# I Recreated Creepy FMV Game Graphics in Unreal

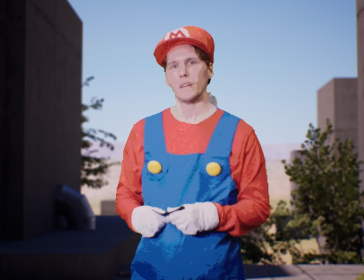499s What is not totally Yahoo? Drugs and alcohol.
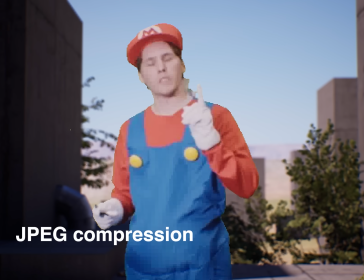505s Stay away from them. If somebody tries to pressure you into drinking or smoking,
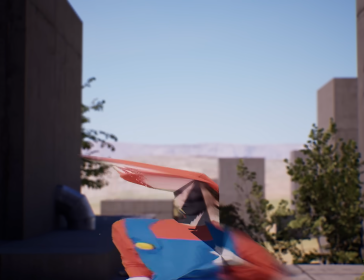511s tell them with the hardest of hearts, no, I don't need to do that.
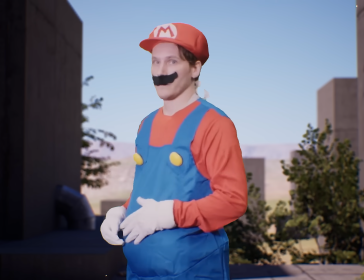518s We can get back to the playing in games now. But I wanted to make sure that that was a big Yahoo. Yahoo!
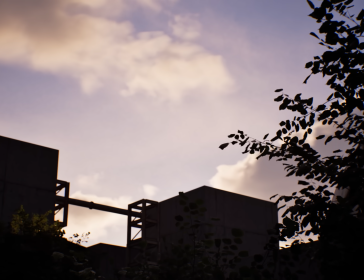526s Yahoo!
Okay, that last one was just for fun, but it could make a good glitch effect.
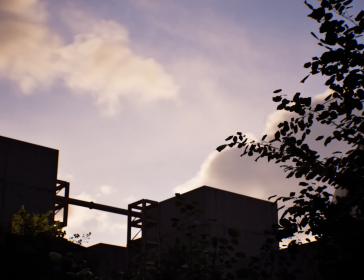529s
I posted this to my socials, and judging on the response, the best looking result seems to be dithering, and I agree.
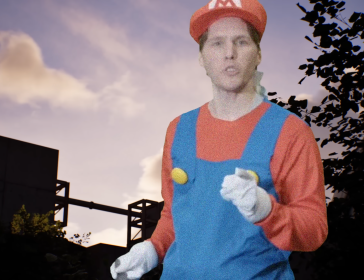536s
I went with a pretty simple form of dithering for this though. It's just adding a little bit of noise before reducing the color space with a posterizing filter in Premiere.
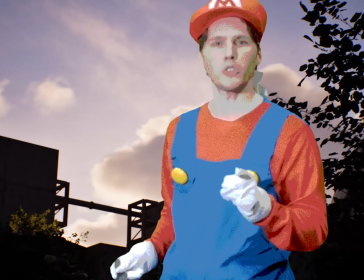544s
However, we can recreate what dithering looked like on the Sega CD by using a pattern dither.
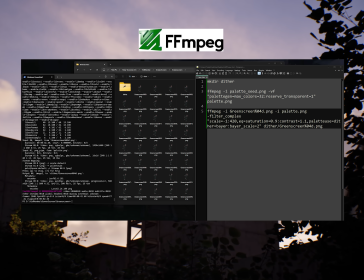549s
I wrote this little FFMPEG script to auto-dither all of my PNGs and place them in a new folder.
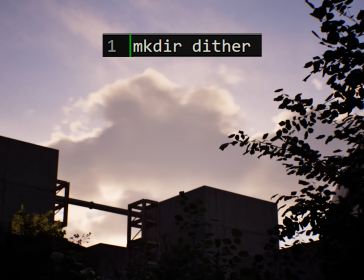555s
I just have to navigate to my folder and run this. This first line just sets up a new folder for all the dithering we're going to make.
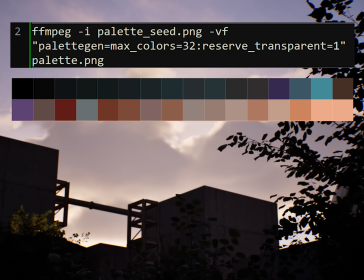561s
Step 2 generates a palette based on a seed image, so I created this little seed image of one of the frames just with a black background.
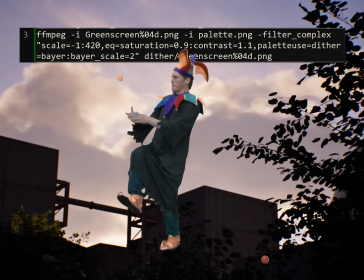569s
I had better results than when it was fully transparent. Step 3 scales down the footage to 420p, does a little bit of color correction,
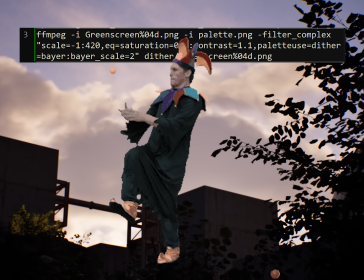576s
and then applies the dither pattern based on that palette that we generated, and then puts all the resulting frames into that folder.
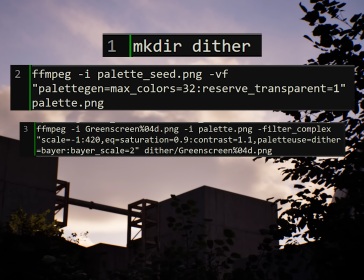583s
I'll leave this script in the description if you want to try it out. Another compression technique is limiting the frame rate.
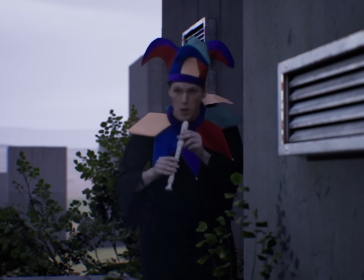588s
I tried out rendering the footage at 12 FPS, which does look pretty good, but to me the best balance was just keeping everything at 24 FPS.
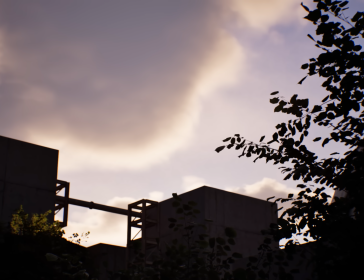597s
This still isn't creepy enough though. This is the Halloween Jam to Go special. It needs to be creepy.
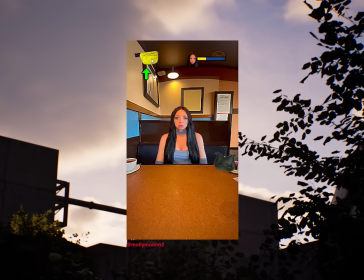602s
A while back, there was a trend of TikTokers making creepy videos that were inspired by FMV Games.
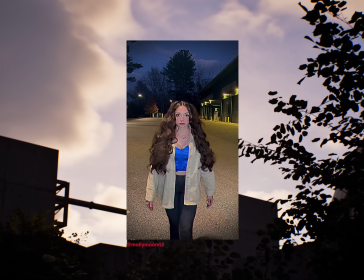608s
One of the big creators was Molly Moon, who used a different compression technique.
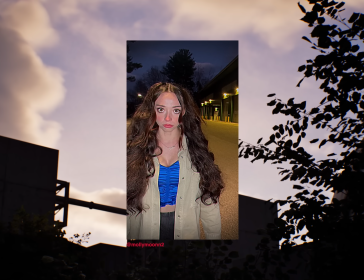612s
In this video, she's only using a very limited amount of frames, and for the talking and blinking, she uses smaller cutouts of her face.
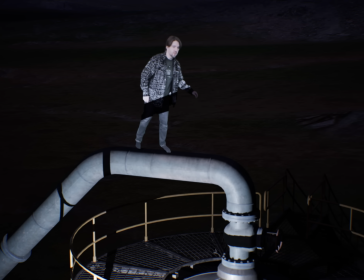619s
We can recreate this by doing movements and then freezing in place and then talk and blink.
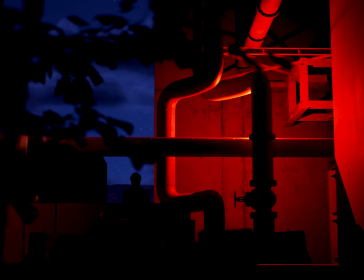628s
Then just do a bunch of hand animating.
Hello, traveler.
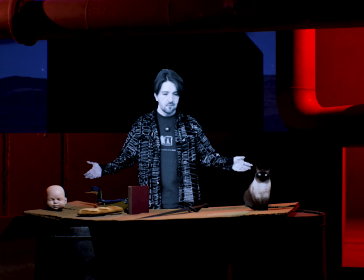635s Welcome to my shop. Would you like to purchase anything?
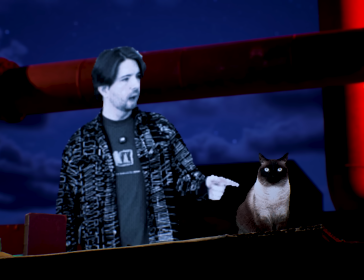642s That item?
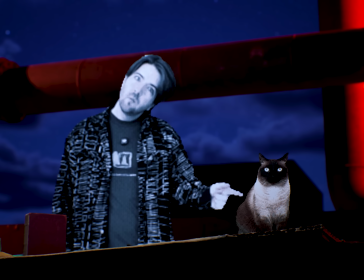645s Are you sure?
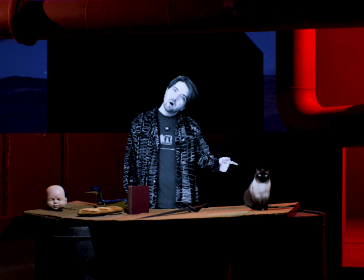650s Well, I have to sell it to you if you want it. But do you have... It doesn't seem like you have enough money.
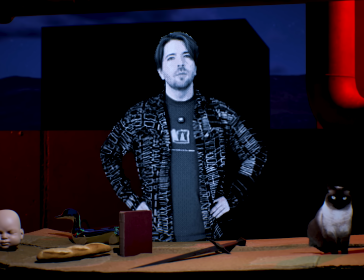657s Come back when you're a little, richer.
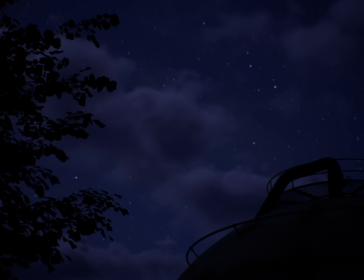663s
I started off by just trying to recreate this as like a gimmick, but I was surprised at how good the results actually look.
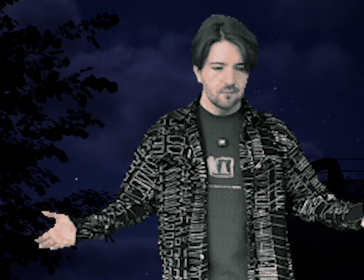669s
I chose a few crustier examples of FMV, but if you have great lighting and footage,
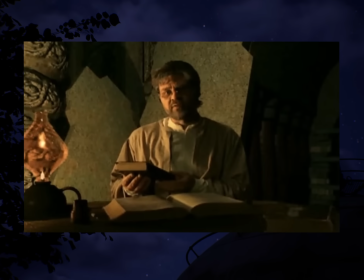674s
you can really make a character look like they're in a 3D environment. Take the sequel to Myst, for example,
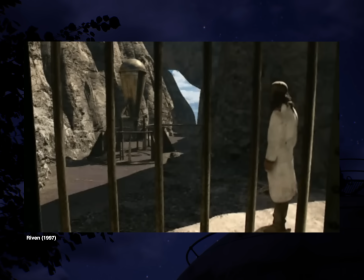679s
Riven. The FMV footage here looks great. The rim lighting perfectly matches the scene, and look at the shadows. Also, placing the characters behind these bars really helps sell the effect.
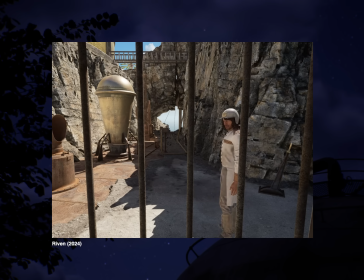690s
In the recent Riven remake, they decided to replace these with 3D character models,
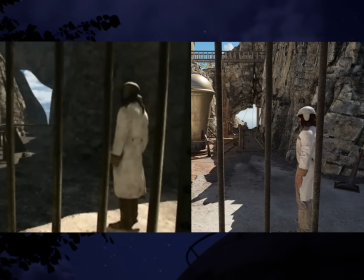695s
mostly because they wanted the experience to still look good in VR, but I don't know, that 1997 version just looks better to me.
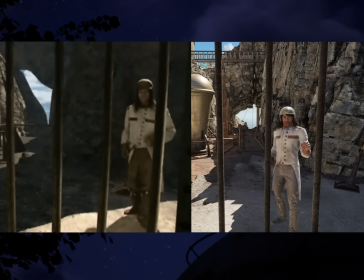702s
It's aged so well. Also, it's not like FMV games have totally gone away.
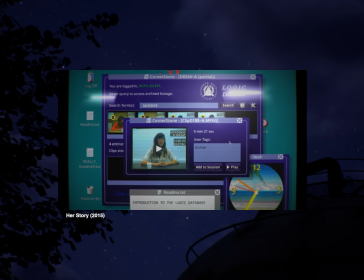707s
Sam Barlow makes these excellent FMV games, Her Story and Immortality.
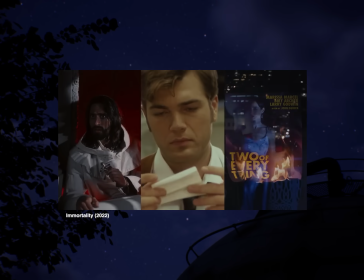712s
While FMV games still have limited interaction,
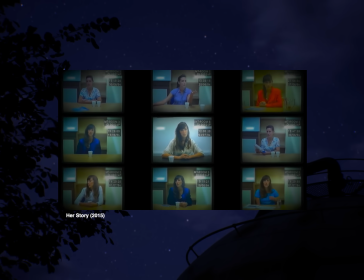716s
these games just give you a heap of random clips to sort through in order to figure out a narrative or solve a mystery.
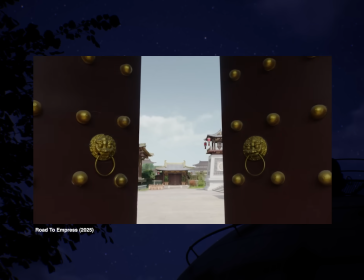723s
Compression isn't really an issue anymore too.
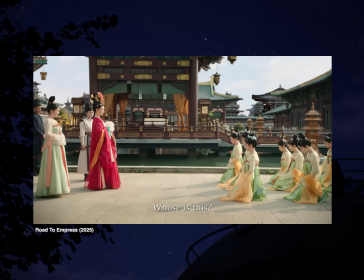726s
Take the recent game Road to Empress, which is in 4K and has an insanely high budget for some reason. The studio Remedy also uses FMV footage in conjunction with their games like Control and Alan Wake 2.
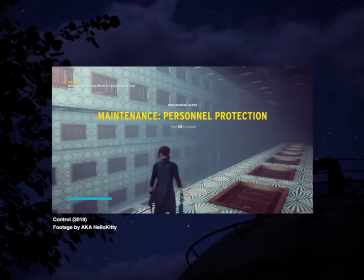739s
I keep going back to Remedy as a source of inspiration for interesting video game effects.
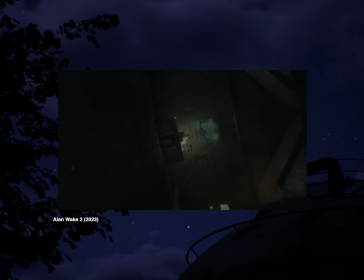744s
Their games pull off all these moments that really feel like magic tricks.